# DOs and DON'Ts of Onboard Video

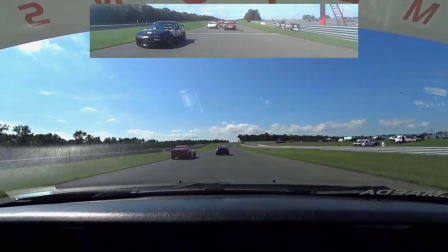0:02 Hello, and welcome to the studio! Onboard video has become a staple of performance car enthusiasts everywhere.
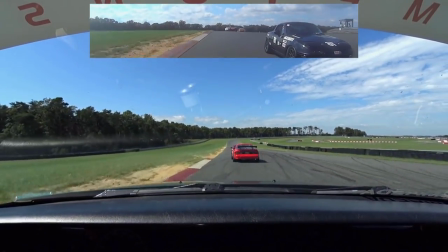0:11 And no wonder there's no better way to give people an insight into what goes on from the driver's perspective.
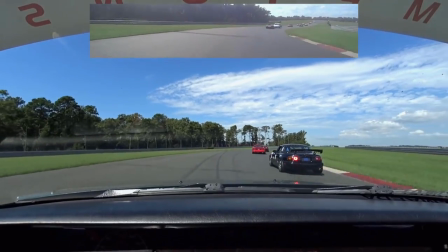0:18 Today I'd like to share a few tips on how to shoot better looking onboard video from your street track or race car.
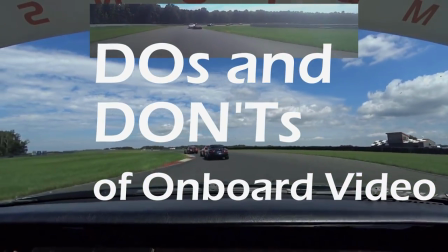0:24 So without further ado, here are five do's and don'ts for shooting attractive in-car video.
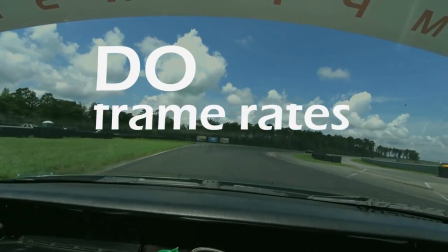0:31 Number one, do shoot at high frame rates.
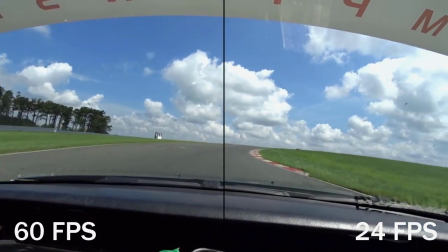0:36 Always set your camera to shoot at 60fps or 50fps if you live in a PAL video region.
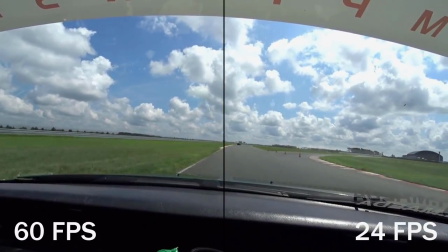0:42 Things happen fast in a car, and you lose all sensation of speed when you shoot at low frame rates.
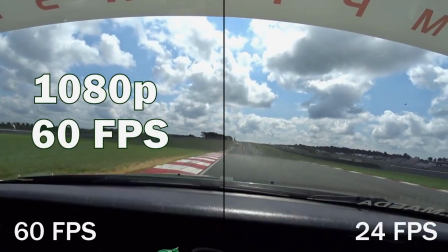0:47 Even if this means that you have to shoot at a slightly lower resolution, go with the option that gives you the smoothest video.
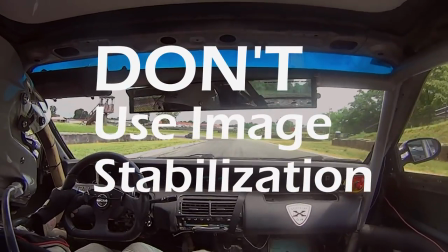0:55 Number two, don't use digital image stabilization.
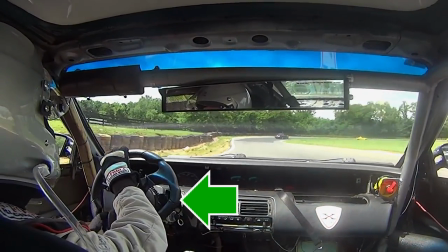1:00 Built-in image stabilization is a wonderful tool for shooting handheld video, but it does weird things when you're shooting from inside a car.
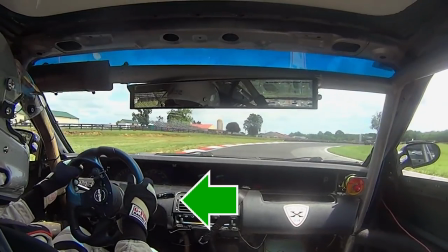1:08 Take a look at the left hand side of the screen. See how the camera seems to wander left and right?
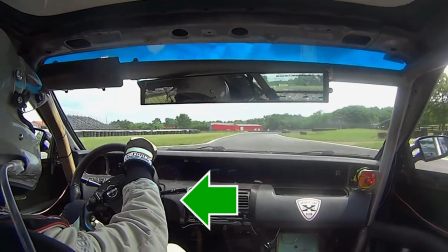1:14 That's not a loose camera mount. That's That's the built-in digital image stabilization in my action cam causing that to happen.
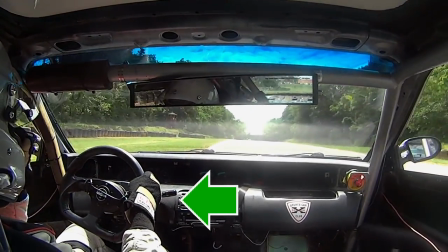1:21 If your action cam is a smartphone, or if your car vibrates a lot at speed, you may also get a jello-like screen wobble.
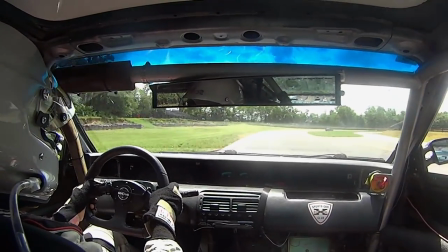1:28 If you get either of these types of problems in your in-car video footage, turn the digital video stabilization off.
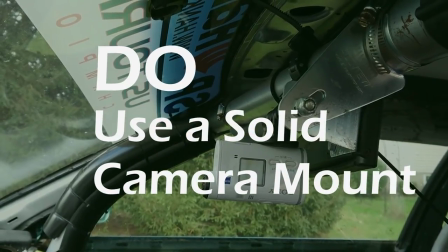1:36 Do use a solid camera mount. Cars vibrate a lot.
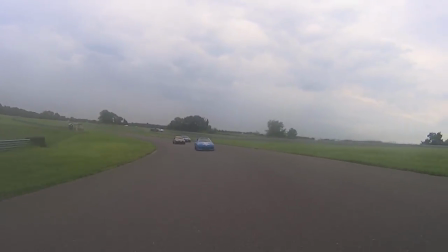1:42 If you don't want your footage to look like this blurry, vibrate-y mess, mount your camera to a solid part of your car using a solid camera mount.
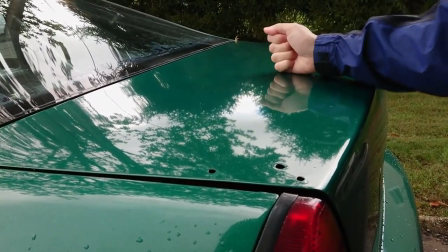1:50 Avoid panels like the hood and the trunk, which can deform and vibrate at high speeds.
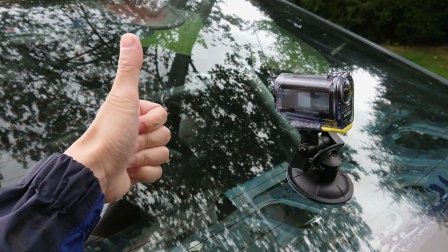1:56 Instead, attach your camera to a more solid surface like the rear window of your car or the inside of the front windshield.
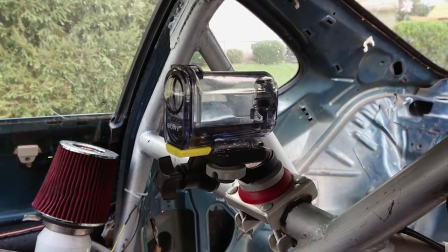2:05 If your car has a roll cage, use a roll cage mount to attach it directly to the chassis.
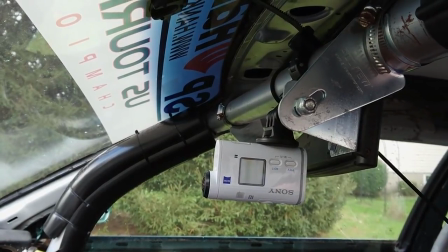2:10 They're not expensive and they do a great job of eliminating unwanted vibrations.
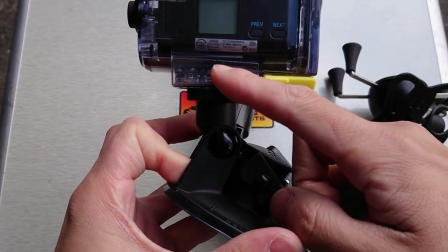2:15 As far as mounts go, ones like this with the short arms are more vibration resistant than the ones with these long arms.
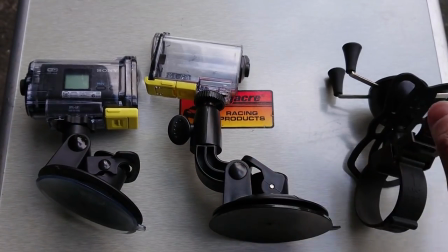2:25 If you use a cell phone, try out one of these Ram X-Grip mounts.
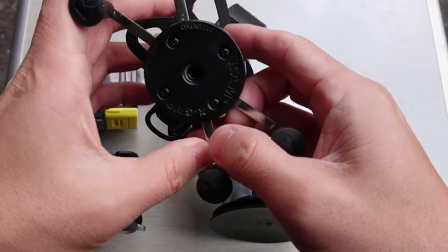2:30 They're solidly built and they're well worth the small premium that they charge over cheaper suction mounts.
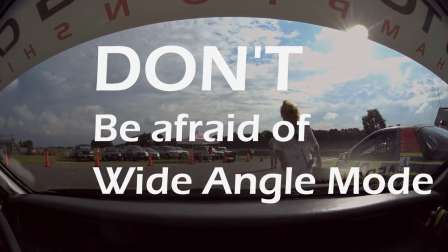2:39 Number four, don't be afraid of wide-angle mode.
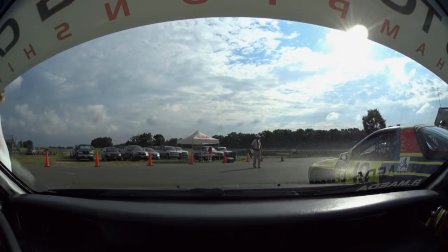2:44 Almost every modern action cam comes with narrow and wide angle modes, but most drivers limit themselves to the narrow angle lens because they don't like the fisheye effect that they get from using the wide angle.
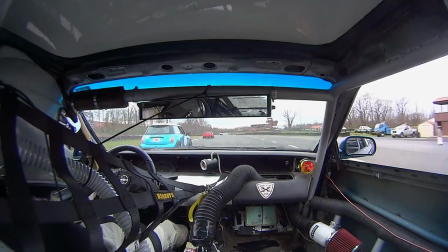2:56 The wide angle lens gives in-car cockpit footage a less claustrophobic look because you can capture the view out of the side windows.
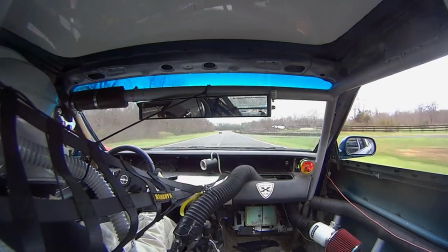3:05 You can either mount the camera in the middle of the car right behind the driver to get this effect.
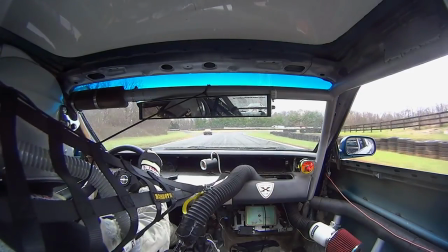3:11 Or, you can mount your camera to the inside of the front windshield and combine it with the next tip to create an even cooler effect.
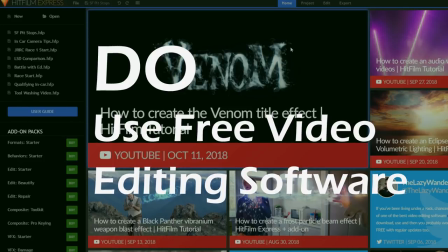3:19 Number five, do take advantage of free video editing software.
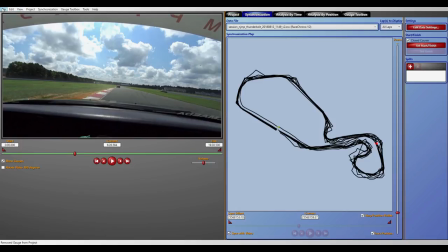3:26 Specifically, I want to talk to you about two particularly powerful and free video editing tools.
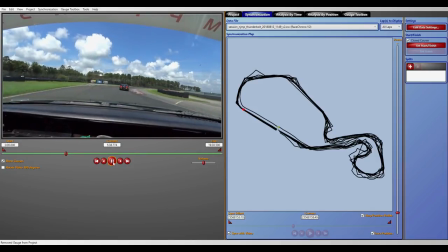3:33 The first of these is Dashware. It's a program that takes the GPS data from your action cam or cell phone and uses it to create on-screen gauges.
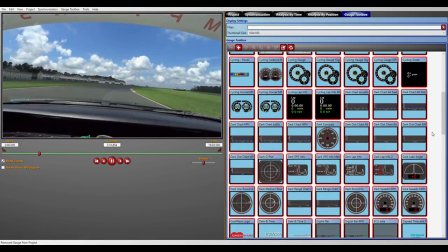3:46 Humans are conditioned to trust numbers, so we can take advantage of that to make things look more interesting.
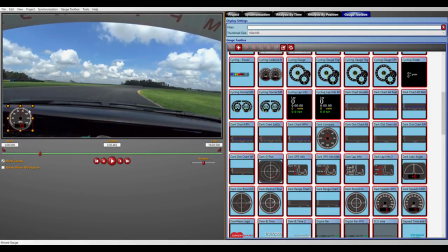3:53 You use Dashware to put a speedometer in the lower left hand corner of your video.
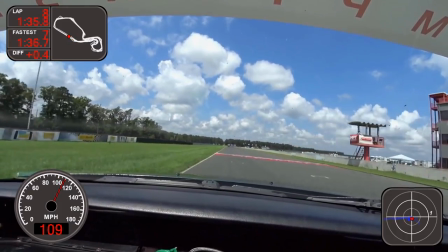3:58 When the viewer sees that you're going 100 plus miles per hour, They'll get an idea of how fast you're really going.
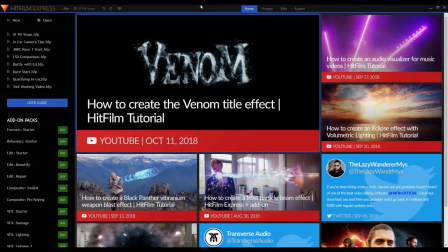4:06 The second piece of free video editing software that I want to mention today is HitFilm Express.
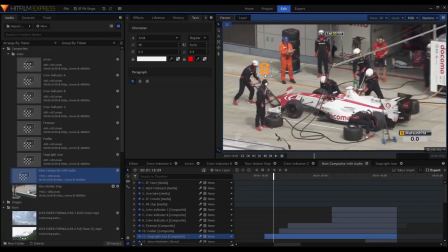4:11 Don't let the $0 price tag fool you. HitFilm is an incredibly powerful, full-featured video editing suite that rivals expensive video editing programs like Adobe Premiere, Vegas Pro, and Final Cut.
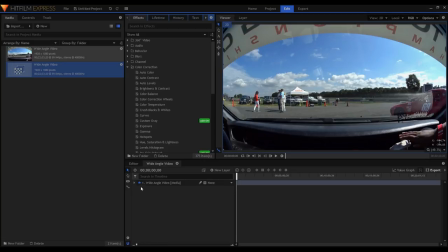4:24 Not only can you trim, clip, and combine video footage, there's a huge library of special effects that you can use to add a subtle professional touch to your videos. For example, you can use some of these color correcting effects to give your video a high contrast cinematic look.
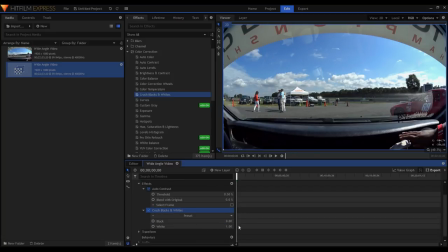Or you can use this action cam distort effect to remove the fisheye from your wide angle video.
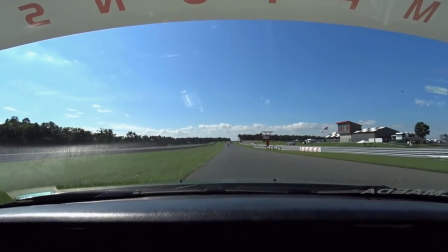4:56 The end result is this mesmerizingly smooth roller coaster-like view of the road ahead.
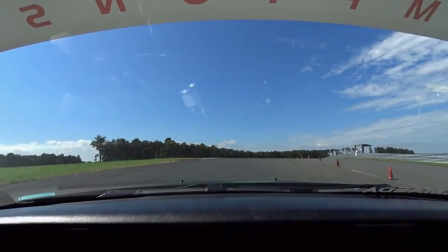5:03 Just look at that. Feels like you're getting sucked into the screen.
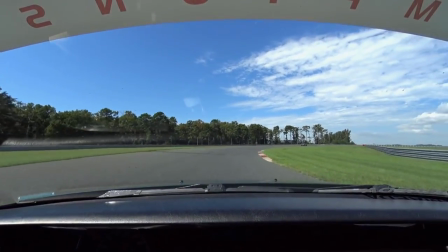5:09 Now HipFilm can do much more than this, and I'll add a link to a few YouTube tutorials for you to use.
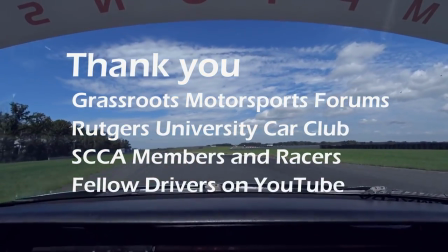5:16 At this point, I'd like to take a moment to thank the many helpful drivers and car enthusiasts who volunteered their tips and tricks for this video.
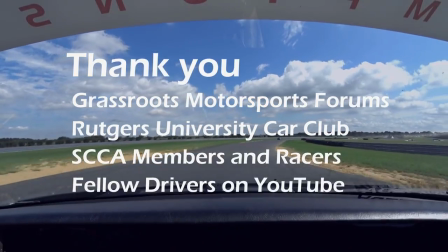5:24 Thanks to them, I have many, many more tips and tricks to share. Let me know what you think in the comments section.
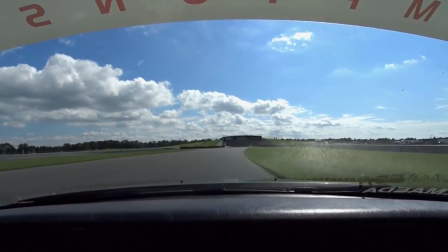5:33 Maybe I'll make another one of these videos. Oh, and don't forget to subscribe to support our channel.
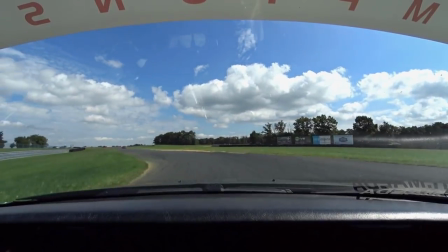5:41 That's all for today. Thank you very much for watching. I will see you at the track.
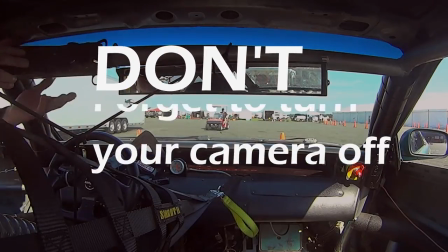5:49 Number six, don't forget to turn your camera off.
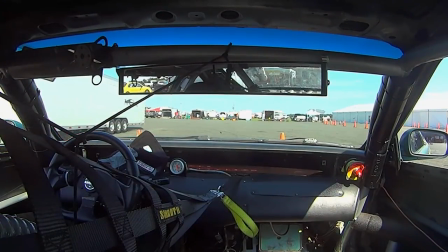5:53 Unless you want a two-hour video of people wandering around aimlessly, don't forget to turn your camera off. Look at Mr. Oblivious there, grabbing his phone but forgetting all about the onboard camera. Oh well. See you guys next time.